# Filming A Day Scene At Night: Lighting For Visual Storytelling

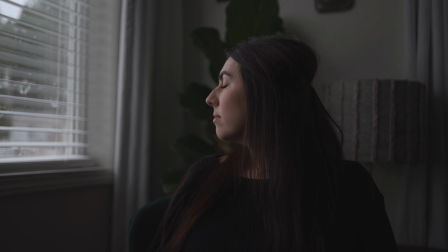Today, we're gonna talk about lighting, but not just about how to use ambient light or even lighting techniques. We're definitely gonna get into all of that a little bit later in the video,
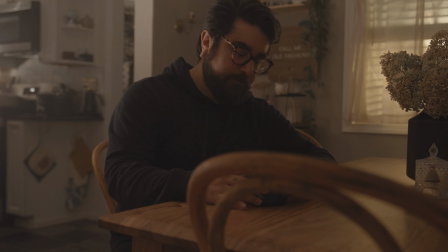but more on why and how lighting can impact the story by breaking down this day scene, which was actually shot at night. Hey, what's happening everyone? My name is Ryan, and if you're new with us, welcome. I truly appreciate you being here. All right, let's get into it.
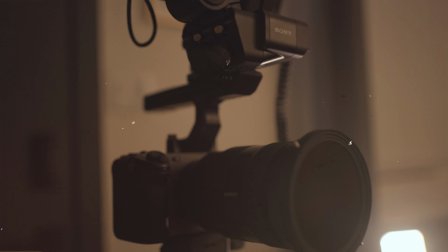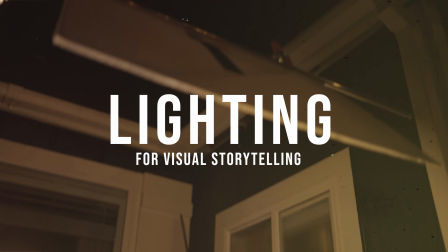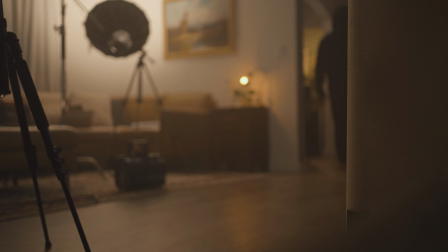Now we're definitely gonna get into breaking down that scene, but to fully understand how this works,
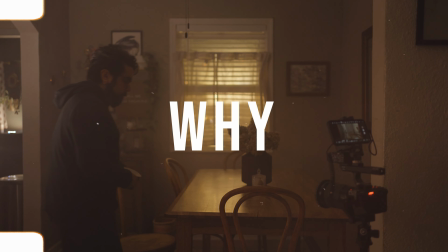we first need to understand why lighting is important in the filmmaking process of visual storytelling.
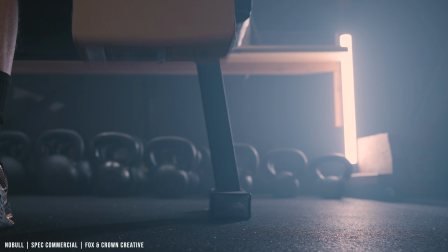So let's talk about that. There are many reasons why lighting can be super important, but we're not gonna be able to get into all of them into this video.
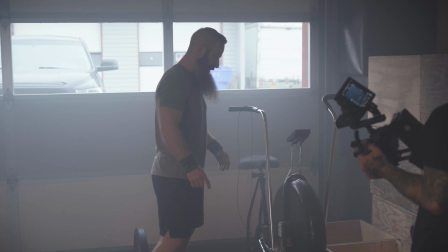So today we're just gonna cover the main three that I'm usually thinking about when making some of my films.
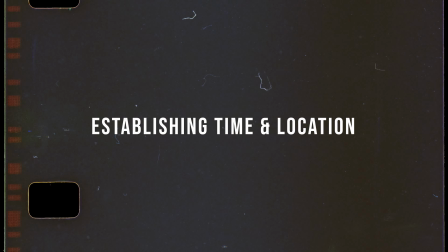The first is establishing the time and the place that this character is in the events that are happening within the scene.
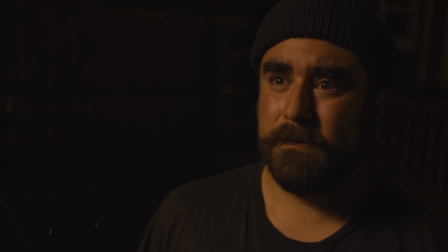Lighting can play a huge role in establishing where we are and what time of day our character is in.
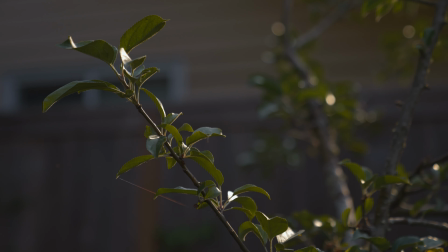For example, warm lighting that's shining through the window straight at our character could imply that
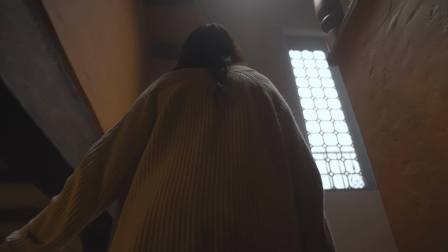this is early morning or even late in the evening as our character is wrapping up the day.
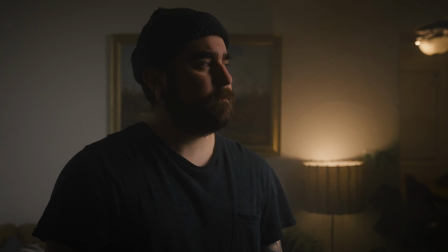And on the flip side, having a dimly lit interior could imply that this scene is happening at night.
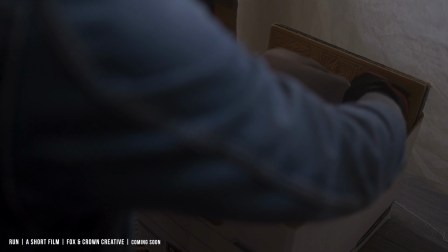All of this can be a very subtle but very powerful way to establish the location and the time of the events that are happening within the scene.
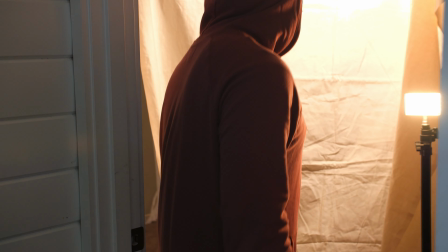And the second reason is because the way you light the scene will directly impact the mood and the emotion of the scene.
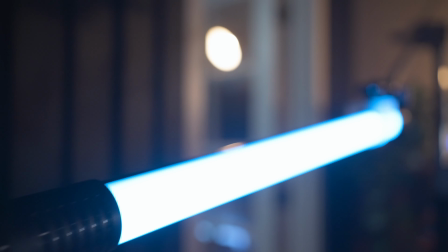There are so many different lighting techniques that can create an array of emotional responses from your audience. Now, this really just depends on the context. For example, nice warm lighting can imply comfort and intimacy, while a dark, cold lit scene can imply that there's tension, which can create a sense of uneasiness.
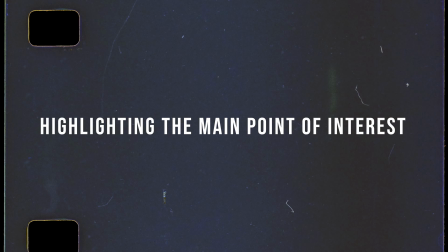And the third reason is just to define who our characters are, or the main point of interest is within the scene.
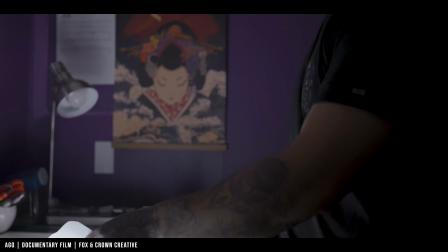If you've been watching the channel for some time, you've probably heard me say that the main point of interest is usually gonna be the thing that stands out in the frame the most.
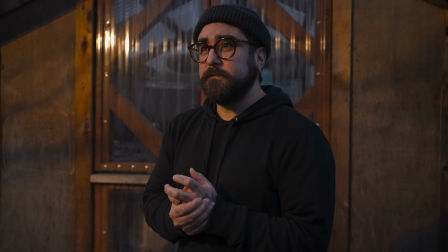Most of the time, this is gonna mean the subject is the most well lit, and that is the person that your eye is gonna naturally go to when looking at any scene. The same can be said for the flip side of that.
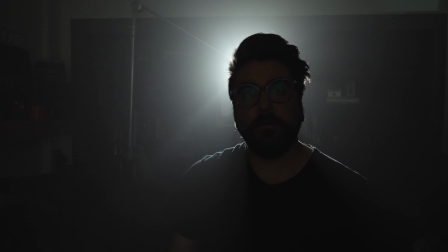When you're backlighting somebody, their silhouette can stand out more than everything else, so your eye focuses on that character, making them the main point of interest. Lighting is a really great way to just shape the objects or the characters to really highlight who they are,
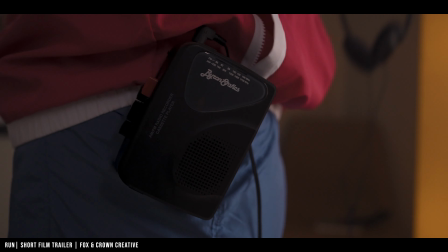what they're doing, and further focus our interest on what's important within the scene.
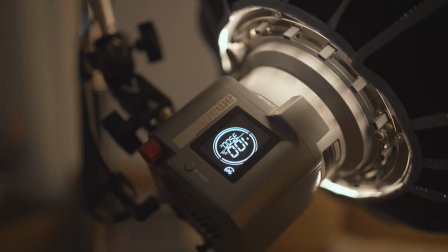Again, these are just a few of the things that I'm usually thinking about. There are a whole list of things to think about when using lighting in visual storytelling.
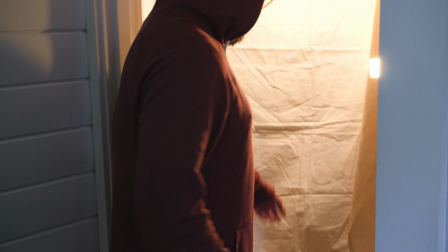However, we can't fit it all into this video, so if you'd like to learn more and you'd like to see a part 2 on this topic, then let us know in the comments down below,
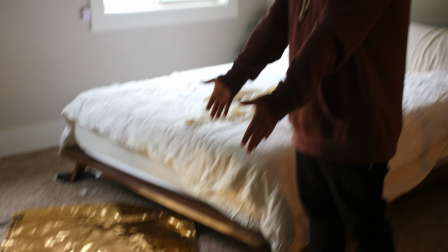because I love connecting with you guys and I'd love to make that video for you guys. Now, this is all great and super important, but if you're anything like me and you need a visual to fully understand how we could use lighting to elevate the story, then stick with me because we're gonna get into that next. First, let's see how the room naturally looks at actual day. Okay, so here I am in the room that we're gonna be lighting up today. Right now, it is actual daylight time, and as you can see, it looks okay.
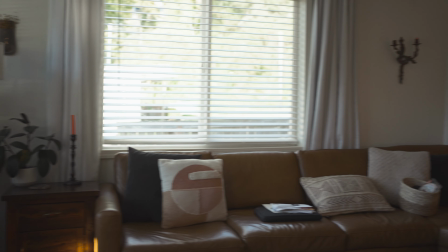It definitely works. If this is all you had to work with, this would definitely work for your scene, as long as you are, shooting on the shadow side and your window's not blown out.
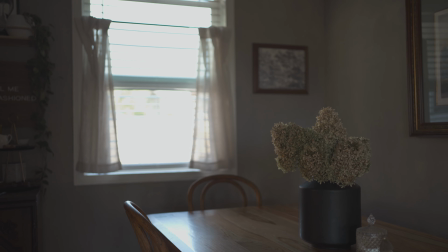However, it is very bright today, so my window is completely blown out, and my ND filter is at its limit.
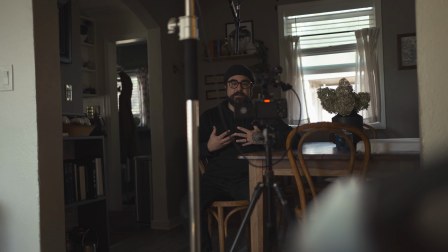So we have harsh lighting behind me, and the shadows on me just aren't great.
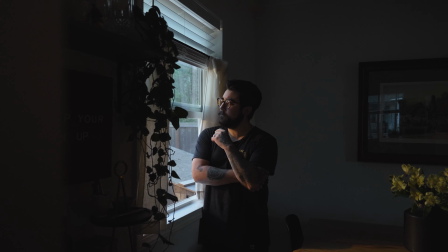Now, one way to combat this is just to film during the golden hour, and that is if the sun is shining through the window at the exact angle that you need it. Again, I mentioned this before, but golden hour really isn't that long, so there are a lot of limitations there.
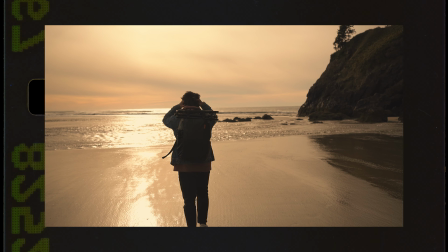I actually have a whole video about it and how you could use golden hour and blue hour to enhance your story, so definitely check that out.
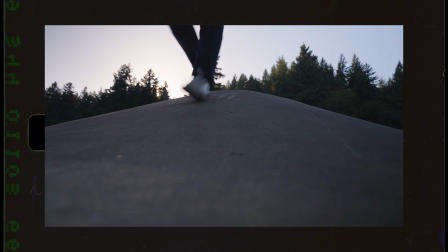I'll leave a link in the description below if you're interested in learning more. But any way you slice it, it's always going to be difficult to use natural light.
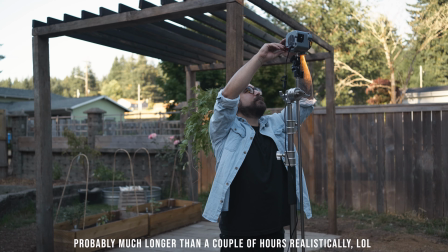Maybe it takes you a couple of hours to shoot the scene. The sunlight is gonna be coming from a different direction at that point.
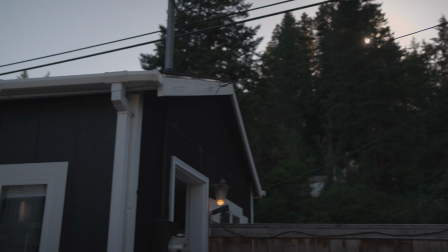And also too, if it's a cloudy day, you have inconsistent light, which just makes the process that much harder. So how do you control all that? Well, this is where lighting comes into play and how it can help shape the story.
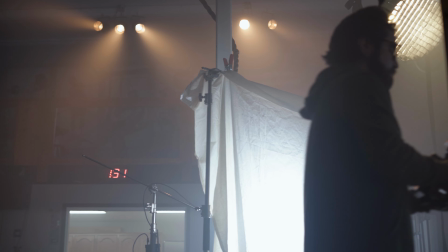Now, you could just bring in some additional light and some modifiers to really hone and dial in this natural light look,
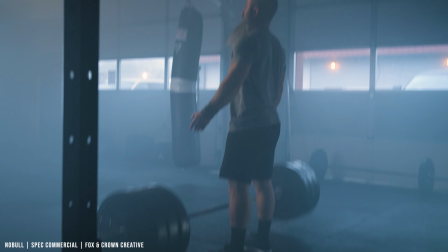but if you wanted to have full control over your lighting, you may consider filming a night for day scene.
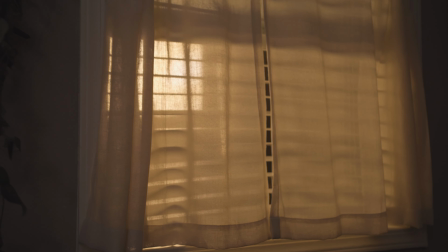This is when you would film a day scene at night, bringing all of your lighting in and shaping the room to create the illusion that this scene is taking place at daytime.
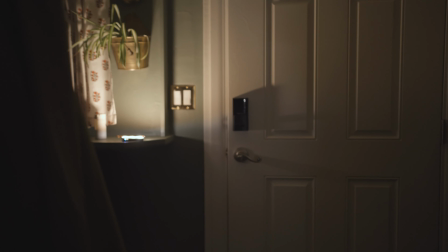Now, when you're shooting a scene at night, it definitely takes a lot of lights to make the scene at at least feel normal.
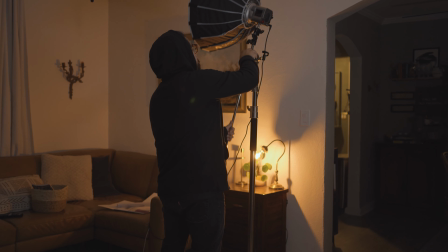My main focus is to try and light the scene to where it looks like it was during the day, but I have full control now over the scene.
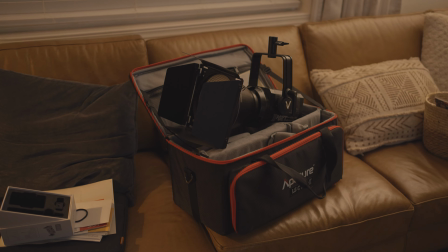Let's talk about what lights I'm using. I use the Aperture 120D Mark II, the Amaran 60X.
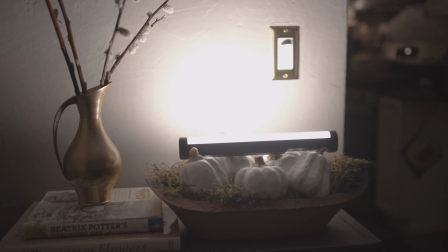I used a tube light by Ambitful, it's the A2.
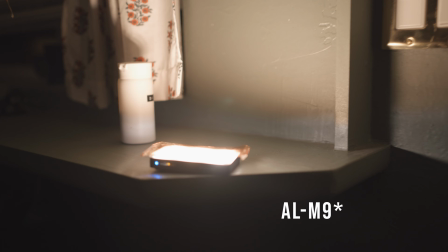I also used the Aperture MLA9 and the Aperture ALMX.
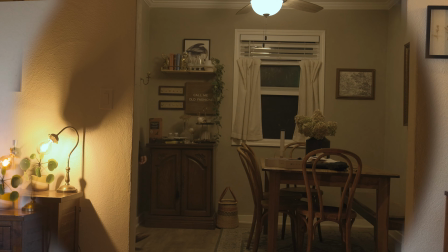But how did I use all those lights to create this day scene at night? Well, I'm gonna break that down for you next, so let's get into that.
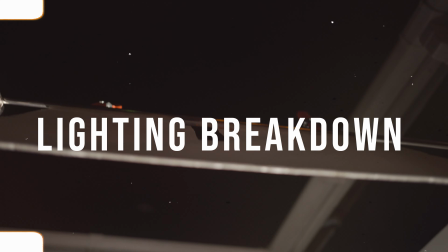All right, so let's start to break down the lighting and see how we can shape this room to convey the emotion and the tone for our scene. For our main light, I decided to backlight the subject, and this is just to add a little bit of mood, a little bit more of that emotion.
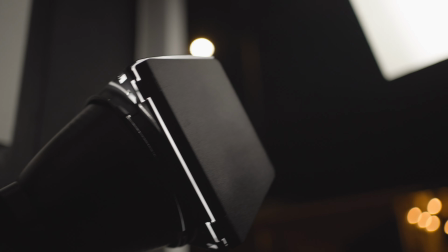For that light, I just used the Aperture 120D Mark II. This is an older light, I've had it forever. Now, this isn't the most powerful light, and because we're trying to emulate the sun, I had to crank it up to about 90%.
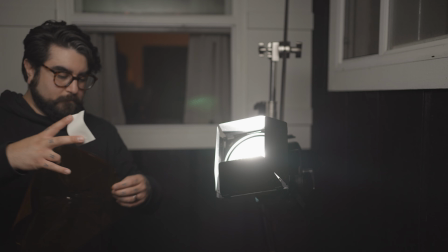This also isn't a bicolor light, so I decided to throw a CTO, a color temperature orange gel on top of that, and I just taped it to the barn doors. I used the barn doors to direct the light to a bounce card.
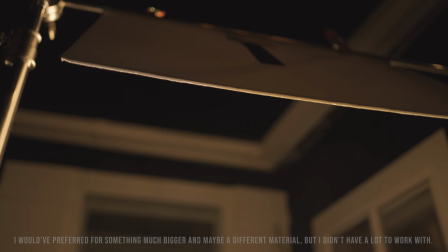This bounce card is just on a C-stand at an angle to kind of emulate the way the sun would spill in at this time of day naturally. Bouncing this light onto this card gave me a much softer look. After that, I just closed the shears to kind of hide that lighting setup a little bit more. Now, I should note that I'm actually working with very little lighting. I only had a few things with me, and a lot of the other stuff is set up elsewhere.
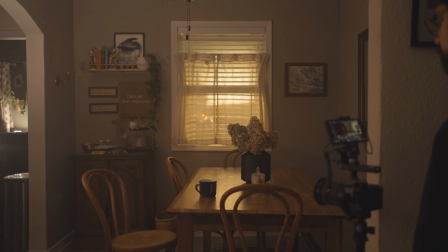So in true fashion, I'm really just piecing this together with what was available to me.
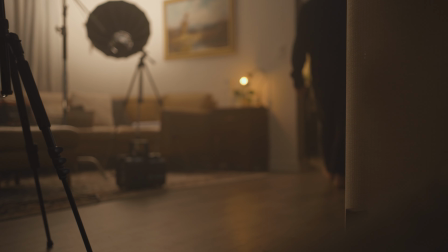And I only have a few more lights that I can use. However, I had a lot of space to fill, so let's talk about that.
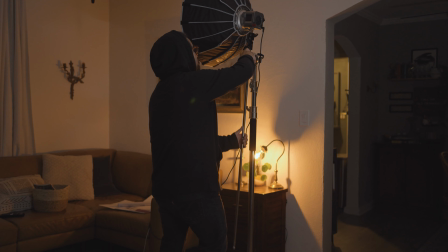I just took my Amaran 60X.
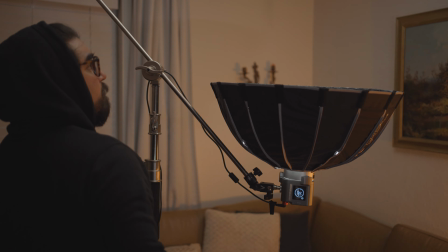This is just a smaller bicolor light, but because it's bicolor, it did allow me to kind of get a little bit more warmth for the time of day that I was trying to emulate here.
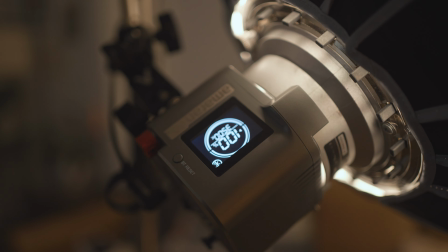I definitely had to crank this one up to 100%, and I threw the Aperture Light Dome Mini on that one and faced that towards the corner. Now, this was doing a few things. Number one, it was helping me to soften that light even more by putting a softbox on it and then directing it to the wall,
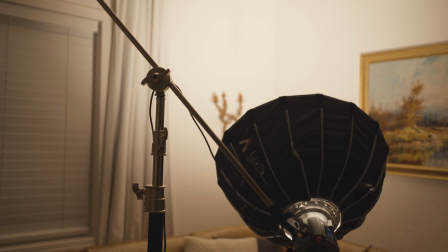letting it kind of bounce and spill all over the room, giving me a softer lighting.
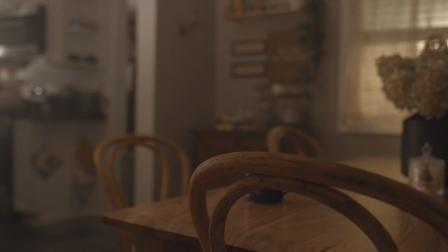But it was also bouncing off the wall in many different directions, giving us that illusion that actual sunlight is coming through those windows.
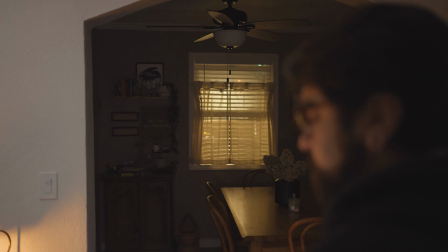For this dining room area, I knew I was gonna have to fill out the room so that you could see me, the subject, and I had the perfect light to do that, this tiny little tube light that I have.
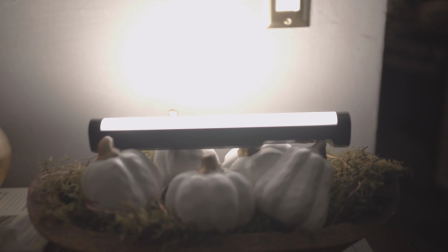This is the Ambitful A2, I think it's an Amazon tube light.
The biggest problem I'm having right now is that Ambitful tube light.
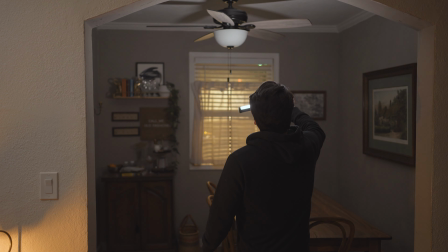It's giving off these shadows that don't look very natural. And so I need to find a way to get those harsher shadows out of the shot.
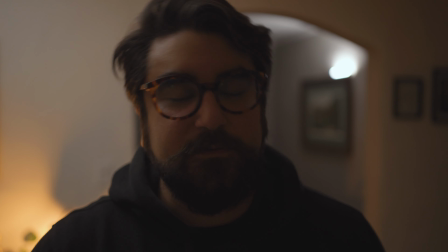So let's see what kind of creative solution we can come up with to make that happen.
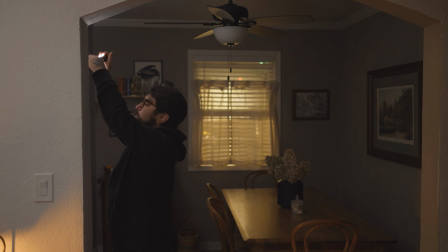Now, luckily I found a spot out of sight and cranked this light up to 100% as well.
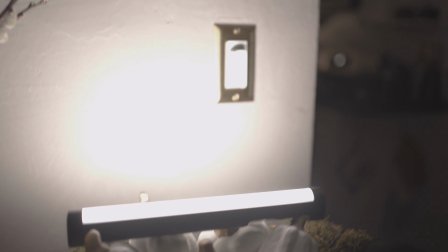I think I set it to about 3,800 Kelvin. I actually set all of my lighting to around this color temperature.
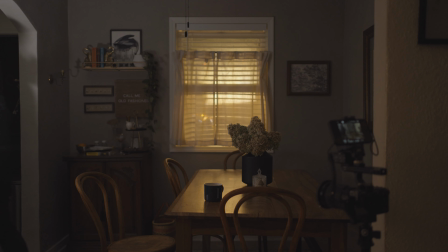So this was starting to take shape and look really good, but I noticed that the kitchen and the mudroom back there were still dark.
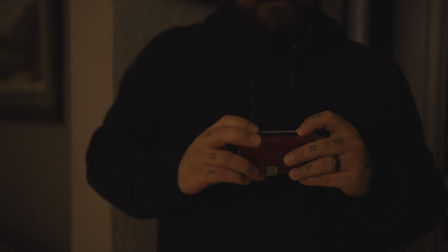To remedy that, I used these small little aperture lights, and I put one in the kitchen and put one in the mudroom.
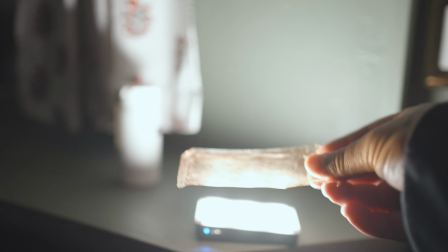I set them both to warmer color temperatures and cranked those up as well to 100%. And that seemed to work out really great.